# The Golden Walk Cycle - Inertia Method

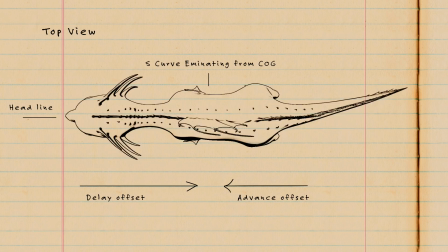250s
The abdomen will be offset ahead of the COG as the back feet lead in a quadruped.
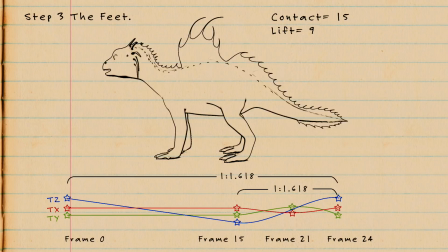257s
Now once we've got that looking good it's time to work with the feet.
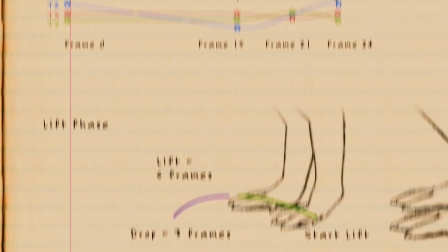261s
Rounded to the nearest frame we get a contact phase of 15 frames and a lift phase of 9 frames.
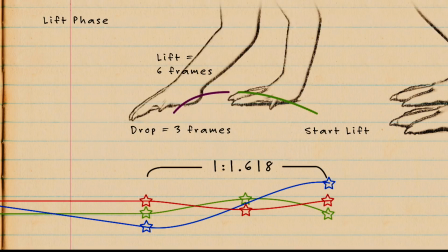268s
The lift phase will then be further divided into the rise and plant stages,
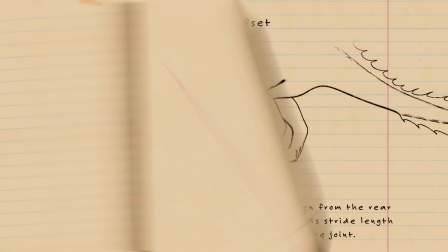272s
where C will equal 9, A will equal 6, and B equals 3.
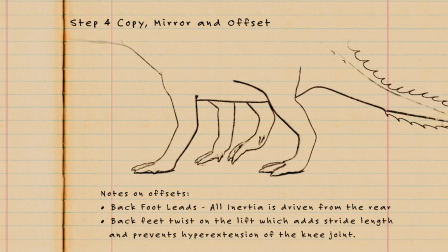278s
Now, after doing some finessing where we deal with the details of the knee jolt, the foot roll, toe splay, and other characteristics, we're ready to copy, mirror, and offset the animation to the other feet. Now, some notes on the offset. As I said before in a quadruped the back feet lead.
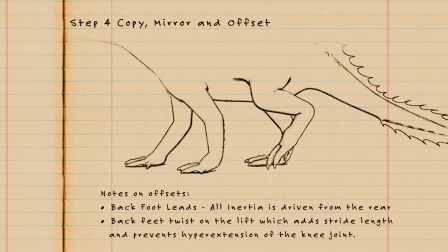298s
Also the back feet will often twist on the beginning of the lift phase which gives the leg further length and prevents hyperextension in the knee joint.
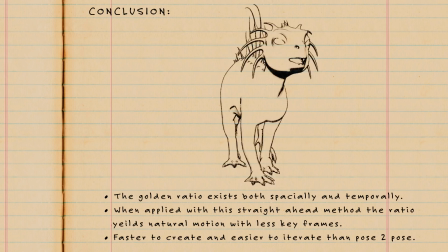307s
So as you can see by applying the temporal aspects of the golden ratio with the inertia method we're able to create
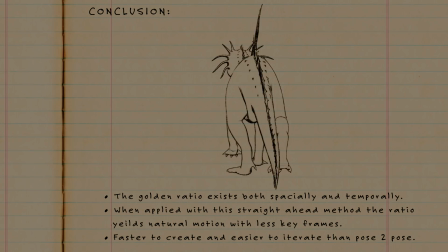313s
far more natural animation using fewer keyframes in a fraction of the time of traditional pose-to-pose methods.